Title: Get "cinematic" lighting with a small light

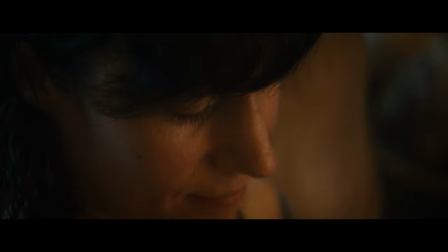A few months ago, Cole Ball, the lighting company, sent me their light, the CL220. It's a bicolor light, so it retails at around £320, and I wanted to use this as a sort of opportunity to experiment with some new lighting setups,
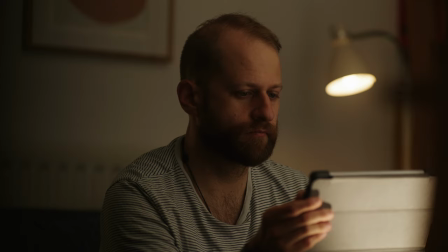showing you stuff that you can achieve with inexpensive equipment.
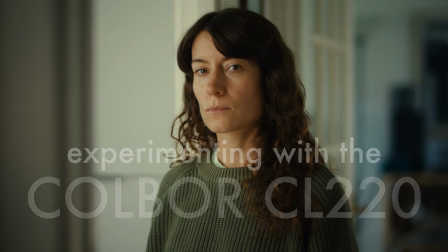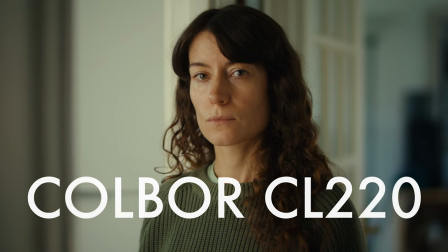It's a really lovely little bi-colour light with a range from 2700 Kelvin to 6500.
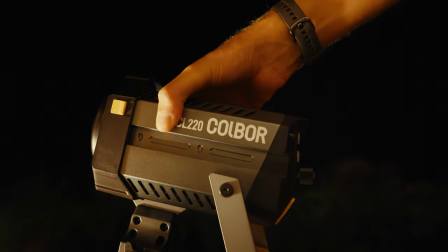It has a constant 220 watt output, has a Bowens mount, NATO rail for attaching accessories and comes with a fantastic little carry case.
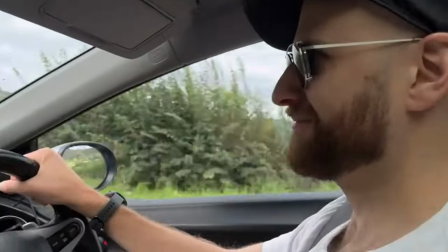We recently went on a family holiday so I decided to chuck a load of kit in the back of our car including
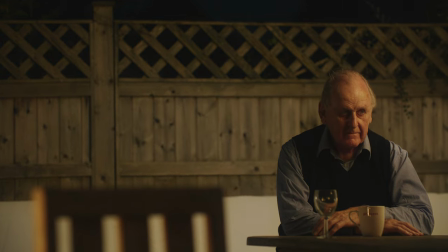this light and I thought it'd be fun to take a bit of time in one of evenings and just shoot some stuff with my dad in the garden of the house
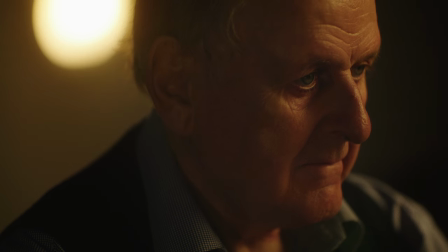we're staying in. It had some nice practical backlights that you can see here, these sort of orange garden lights.
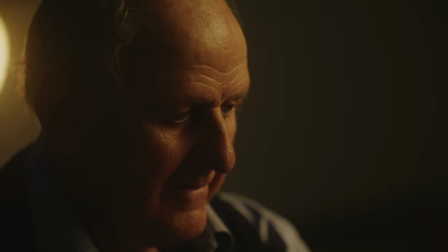I wanted to get a moody Fincher-esque lighting setup.
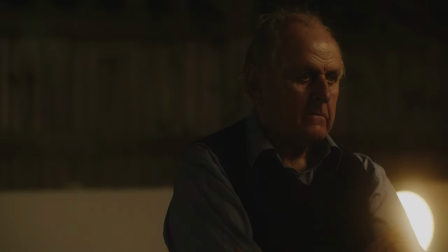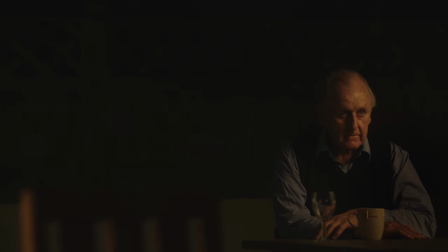It's shot in the Komodo, I think using the 125mm Vespid.
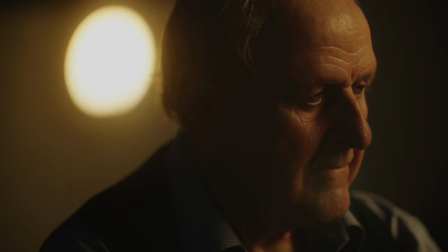And all I did with this is I set up the Cobol, as you can see here, to one side.
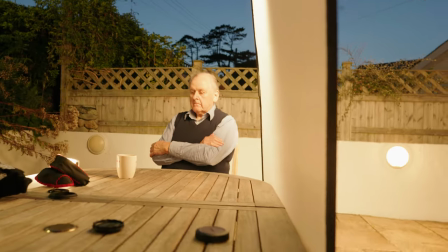I used the softbox, but then I also just introduced the 5-in-1 reflector next to it just to provide an extra layer of diffusion
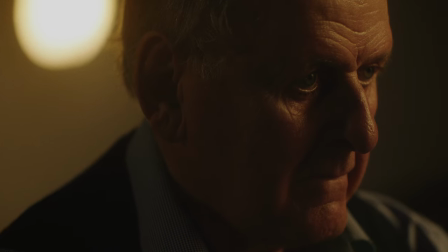and because these practical lights in the background in the garden were very warm I set the output of the Cold War light to
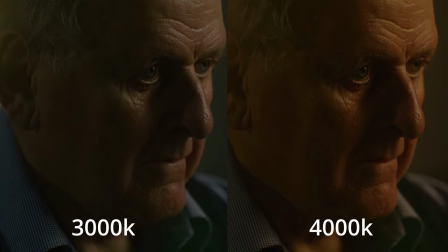3000 Kelvin on The camera I set this to around 4000 Kelvin just to get a sort of slightly nicer warmer skin tone
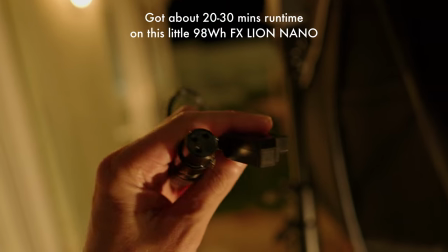Cold War sent me this additional accessory which you can purchase for this light which allows you to connect a V-mount battery.
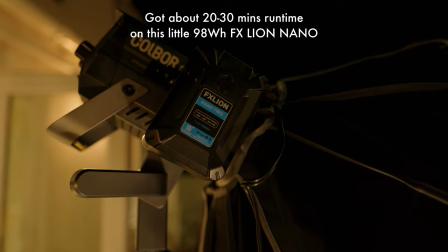The only limitation of this is that you are limited to 50% output on the light.
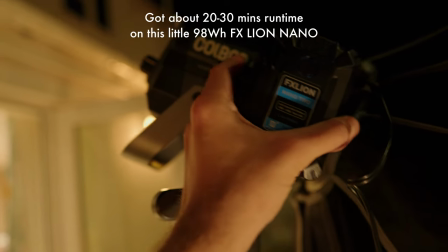If I'd had a bit more time and I was taking this a bit more seriously on a professional shoot then I would have run the light off
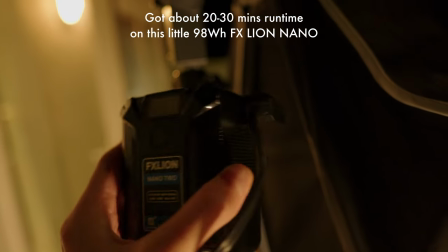mains power but I wanted to test out the V-mount functionality and sort of just keep it nice and quick.
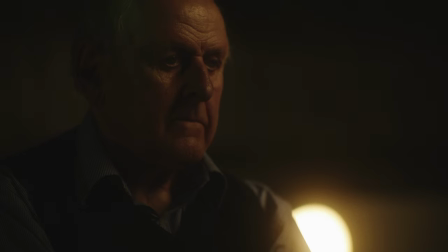Ideally I would have run it a bit brighter so then I could bring down the exposure in camera and balance for those background lights which a bit bright.
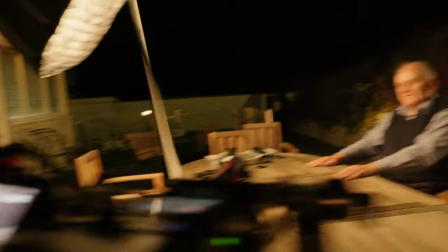Sticking that 5-in-1 reflector in front of it just softened everything up a bit and sort of reduced the harshness of the shadows you know even with that softbox.
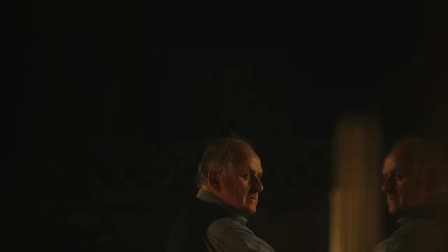Another great thing I loved about this light is the app.
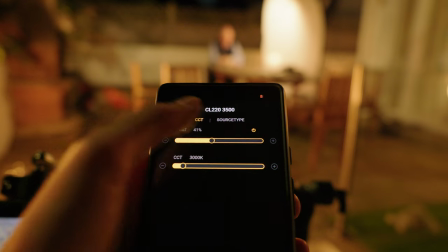I could stand behind my camera and monitor the the shot whilst making adjustments and dialing in stuff if the light remotely on my phone.
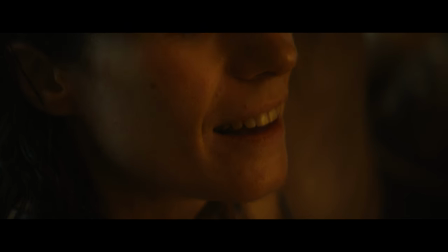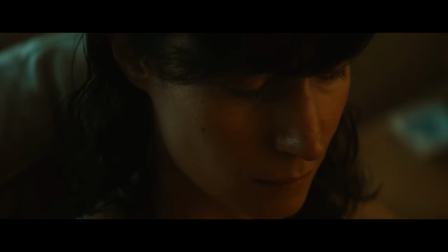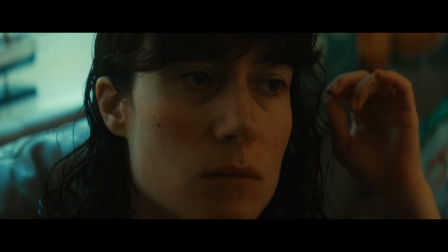I've recently been watching this TV show I think it's on Paramount, it's called Rabbit Hole. It's got Charles Dance and Kiefer Sutherland in.
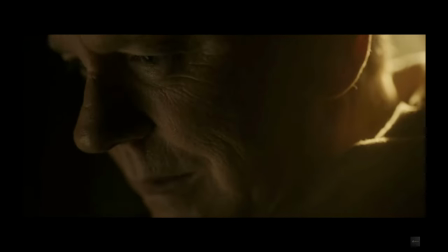It's a bit of a weird show. It's kind of like 24 meets the game by David Fincher. It's a bit silly, but it's alright, but the lighting in it is really nice and
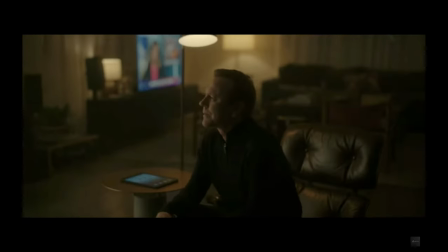the way it's graded is everything's just like very Soft and low contrast a little bit dreamy.
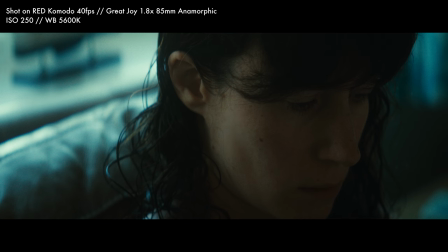I kind of wanted to have a go achieving something a bit similar to that so also whilst I was
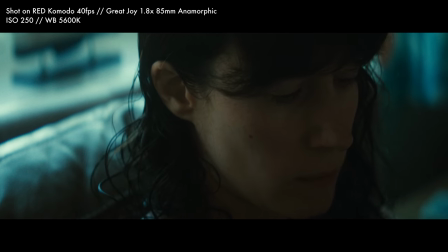away I experimented with the Cold War lights and trying to achieve like this very soft subtle lighting.
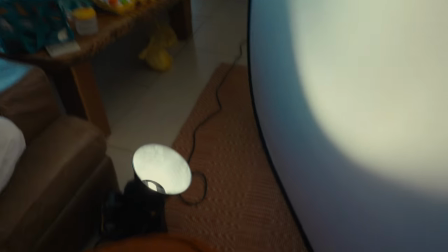The aim here was to motivate the lighting setup using the large window behind Steph so I experimented
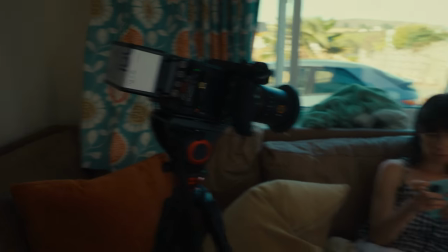with bouncing the Cold War off the 5-in-1 reflector and this actually worked a lot better than I expected.
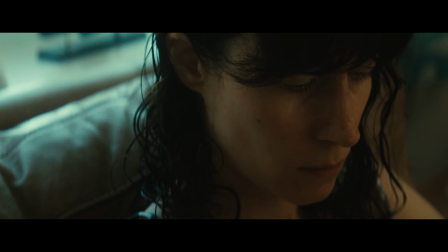It just provided this really beautiful soft and subtle wrap of light around Steph's face.